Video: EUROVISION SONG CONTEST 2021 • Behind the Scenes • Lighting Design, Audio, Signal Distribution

Everything I do on Eurovision in the past always had a kind of deeper background. So it's not a random design. It's something that actually can be explained.
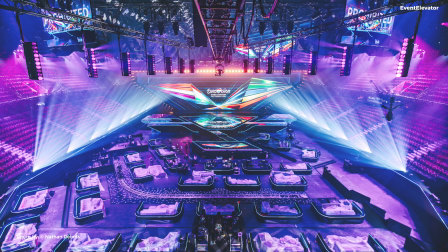It's heavily connected to the history of the country. And I see it more from an artistic, when I get this process started, I see it more from an artistic point of view.
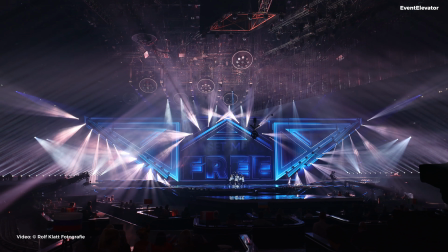And that's what makes this show special, because not every show has it. You know, if you design an award show or something, you can't open all these drawers.
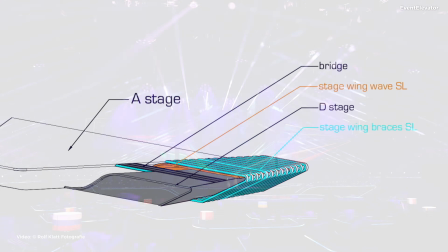So in terms of just telling a story, getting this connection to the country, which is kind of exciting,
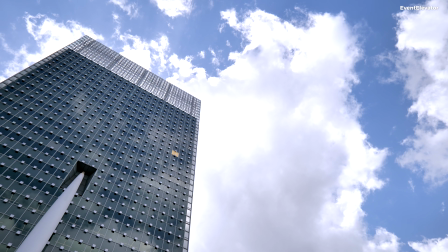and that's what I did for the last couple of years. So no matter if it was in, Portugal or Israel.
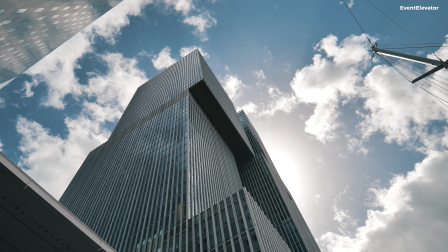So in the first step, I just tried to find this anchor.
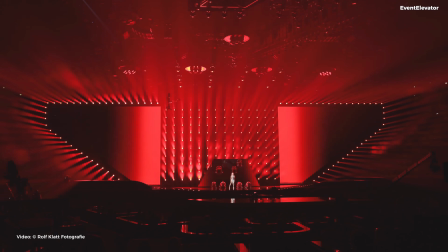What could this be? And also from in terms of art, in terms of culture, in terms of everything.
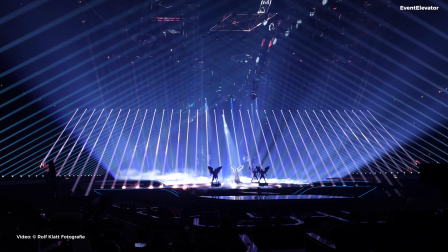So just trying to be inspired, and I just suck in as much as I can.
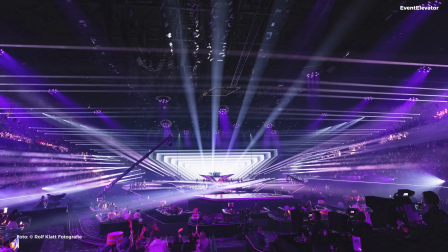There are the pretty obvious things, which is, of course, it's a very flat country. It's heavily related to water, it has all these canals, etc., etc. So this is all the logical, very, very simple stuff. And then,
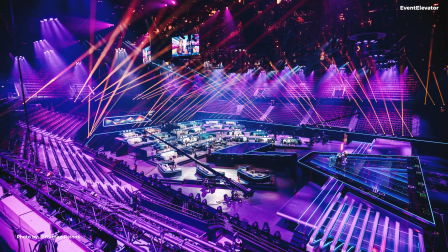but on the other hand, I'm always looking for a more abstract, probably more artistic inspiration.
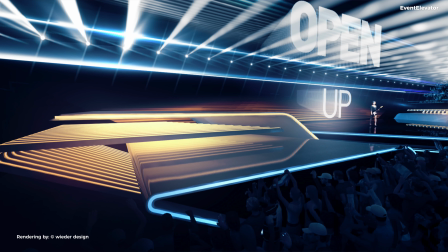Yes, I took the water, I took the horizon, I took all this kind of being related to the sea.
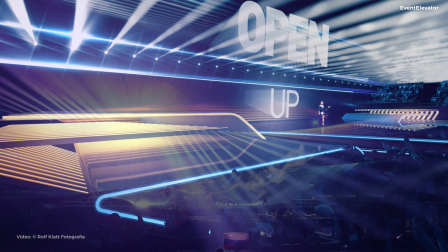So it has these kind of waves left and right. So this is like an abstract but very understandable statement in the room. And then on the other hand, I tried to find this more artistic approach as well. And what I found pretty interesting is Dutch design in general, because Dutch design, I believe, really reflects how the people are,
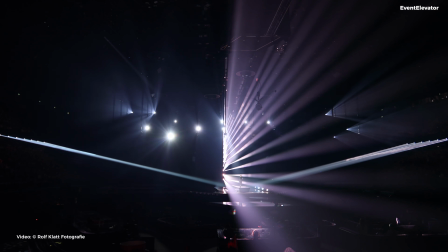the variety of the country, being so open-minded, being, having this cultural connection,
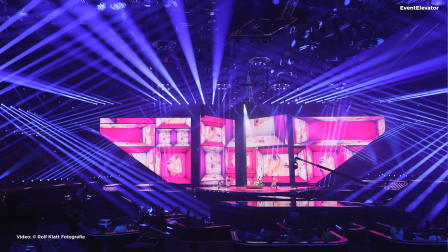but being so modern on the other hand. And this is something that really inspired me, and I always wanted to do something that feels a little bit more modern, a little bit more slick,
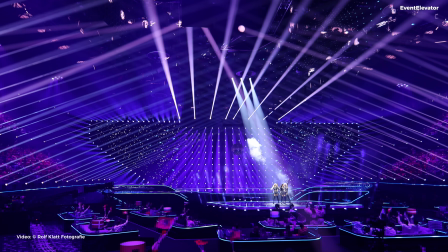creating very clear images. It's really important for a show like this that you just can create all these different moments.
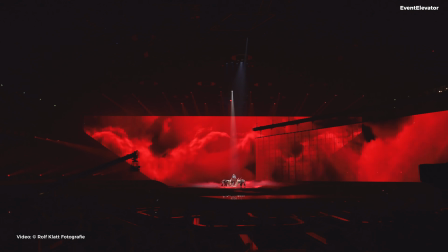Usually you have one stage, and what I tried to do different this year is I actually designed 2 full stages,
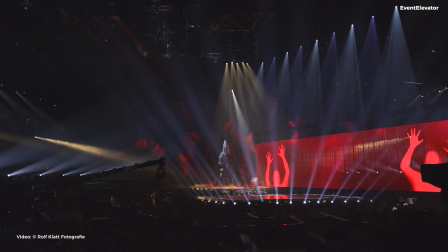and they're both independently usable for the artists.
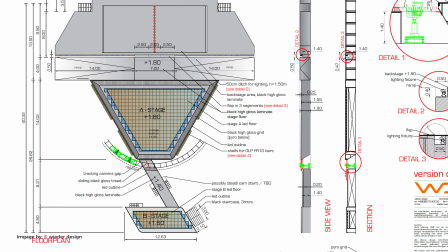And the reason why I did this is actually because I wanted to create as much variety as possible.
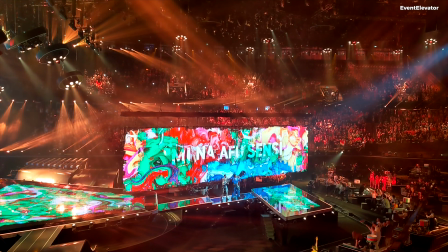We have a huge screen that can fly in, we have a lot of lighting devices that can fly in, and you can shoot, so you have this front of house center shot on the main stage, but you can also shoot the entire show actually, or a performance, from the other side, in a 90-degree angle, and then there's this screen that flies in.
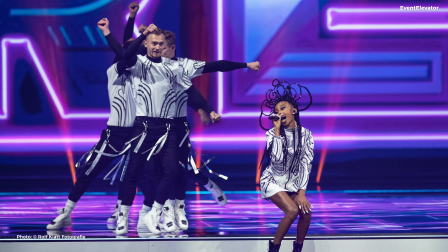So you have actually it's not a similar setup, but it is another full setup, and that's the point.
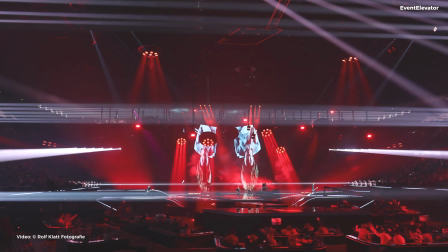On top of that, with the other fixtures that Henk-Jan is using, that really complements the whole picture. So we have unique look of the Ayrton Hurricanes in there, big performance
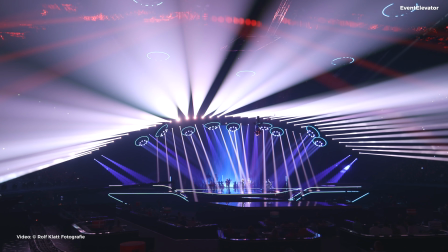spotlights with all different kinds of possibilities.
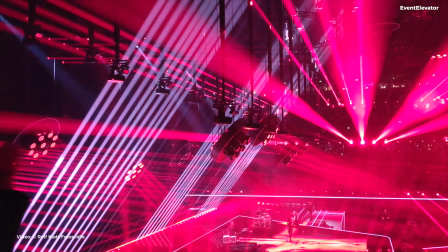We have the FR10 bars in the floor to create that unique light curtain
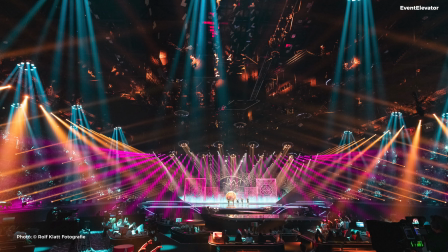2.0 look, and even more different fixtures, but not too much.
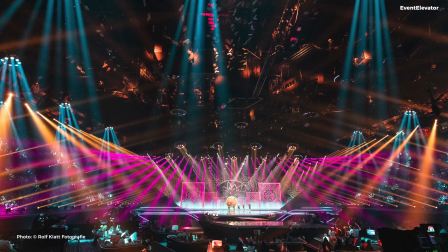We have 40 clients, we call them,
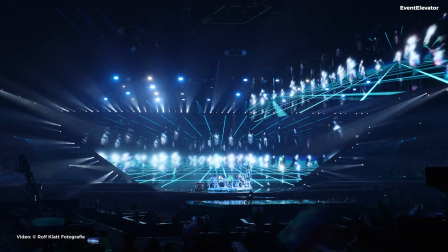and also we have our interval acts and our opening acts, and that all together we have to mix in a creative way. The lines Florian made in his set design, we like to achieve also with our lighting design.
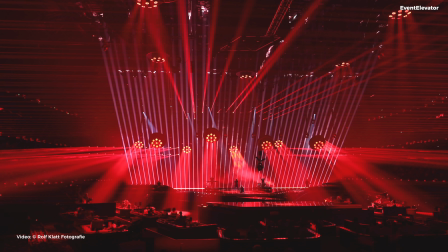And we wanted to achieve a big wash light. The wash lights not on a row, but in a pack of a circle and in a pot. We want to have the motion to create some more effects with the lighting gear,
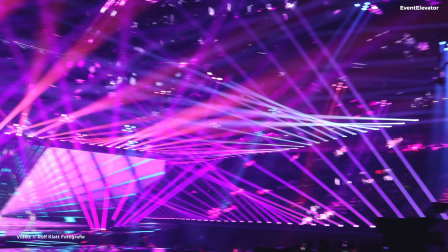and to achieve that the space is filled with a lot of lights, but when we have a small act,
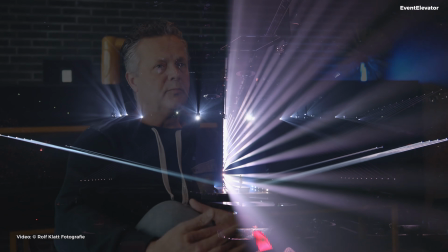we want to make it small. So there are acts where we use nearly all the fixtures, and there are some acts where we only use 5 fixtures.
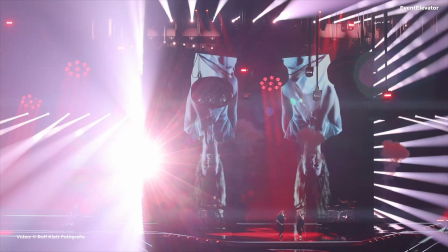That was the big challenge and the big creative challenge also. We created the flower pot in several rings, and we can choose just to use one or just a part of it,
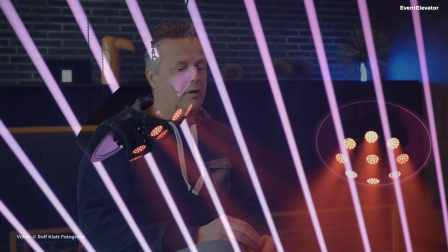and you also see it when we use for example, 5 fixtures.
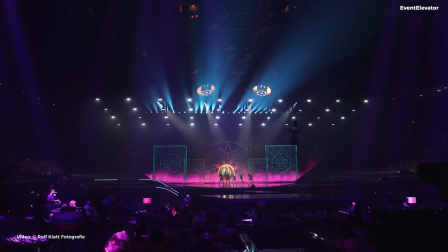There are in a kind of fixture we can use 3 in a row or 3 in a vertical way.
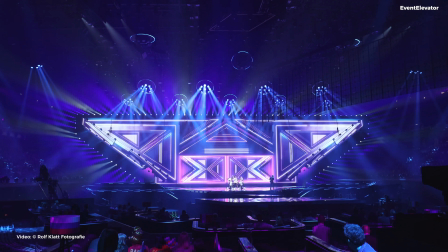It worked perfectly for us. The one we have in motion and they were inside on the set, they were really packed with the set design also.
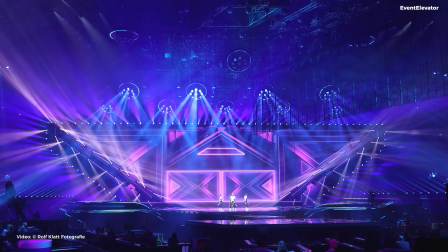They made it round with some wood, and we have an LED line on it. So it's perfectly, you don't see any rigging or that kind of stuff.
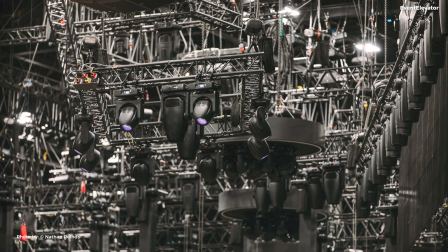The Hurricane X is the new fixture of Ayrton.
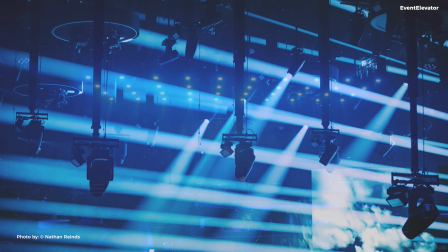And that's one of the big working horses on stage for the show looks.
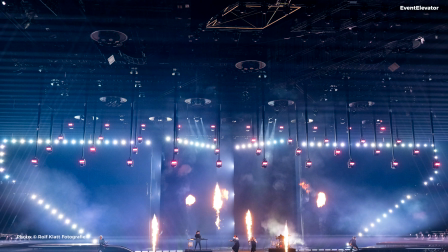We also have them in motion in the drop arms, 40 pieces, and it gives the versatile look we were looking for.
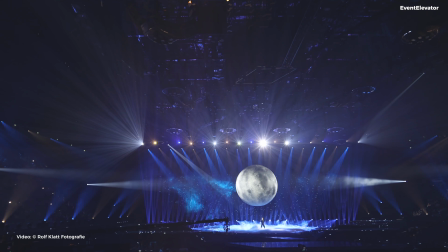And it's a really working horse, and we have them also at the end of the venue to have the architectural look into the venue. And altogether it's a perfect working horse in this kind of venues and this kind of shows.
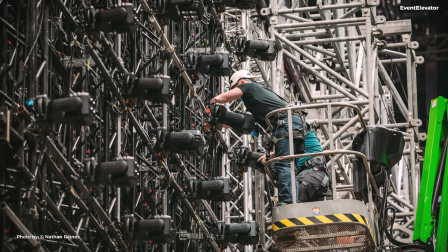On each door there are 70 mini panels. We use them on the back of the revolving doors, and they're also very nice integrated into the set.
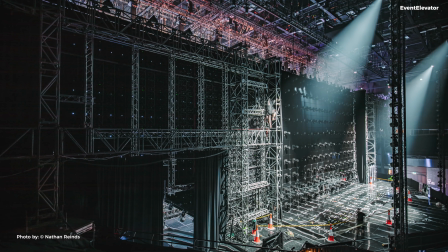And you don't, the same what I told you about the flower pots, they were really nice worked away in the set.
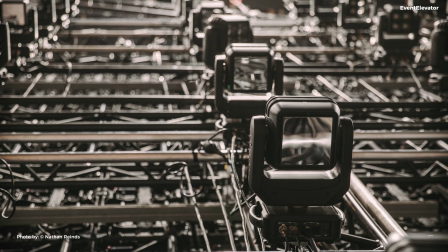On the back we made a mirror, so if he's turning around you still have an effect of the mirror also.
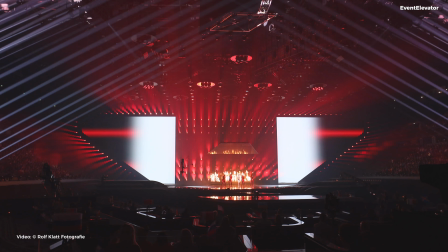It's also pixel driven, and we use it 1 or 2 times in the show, and it really worked very nice. And especially with the Switzerland act, at the last 10-20 seconds of the act, the revolving doors are turning, and it's a big, huge effect with all the mini panels.
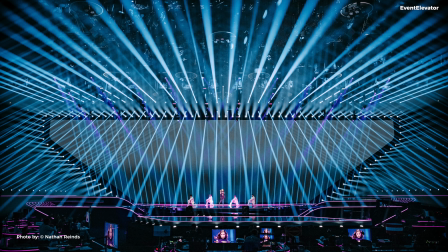The workhorses for the follow spots and the TV lighting and the front light and the back lights are the BMFL wash beams from Roby, and they were perfect for this job.
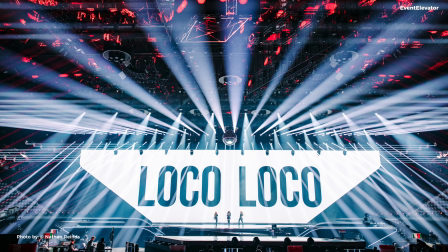We already use them a lot in our other TV shows, and it gives the look we need and the white we need for the television.
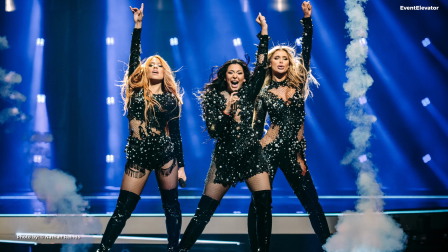Because with so many fixtures mixed together and the video, it's a very hard way to get all the pictures on the right color temperature and the right whites. That's a big plus, I think,
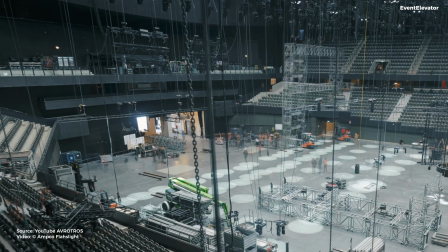that we have Ampco Flashlight on board. They gave every opportunity to create this set together. It fit perfectly. We have a fantastic crew, lighting-wise, and it's incredible what they achieve in this kind of time. We can and we could create this song festival on the right time, and I think everyone needs it on this time to have some fun, and that's I think really on the screen now.
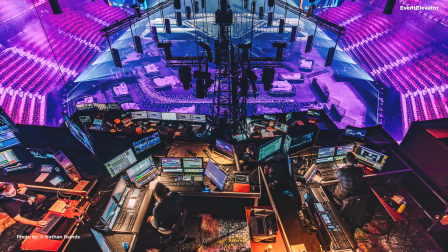We have a mix of operators. We have one operator for key light and follow spots, 2 groups of 2 operators to do show light,
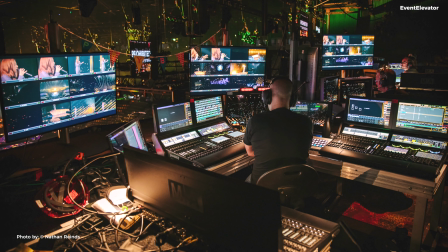set light, prop light, and all together we have it in one session. The operators, they have several backgrounds. The specialties of all the operators together, I think that gives the unique looks now of the song festival.
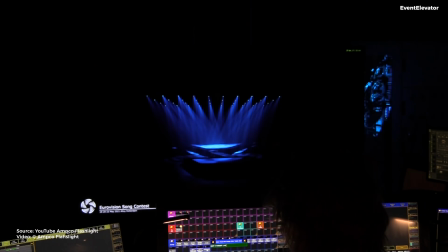With all the operators, we had a discussion about it and what we're going to use and what's preferable. We did some tests, and finally we choose for the Grandmaid 3.
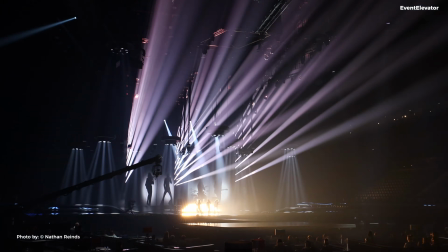It's the machine what we need. We have 5 operators, and they have all 2 desks, and we have some desks, spare desks. Our gaffer has a desk. We have some desks for focusing. So in total we have 16 Grandmaid 3 lights.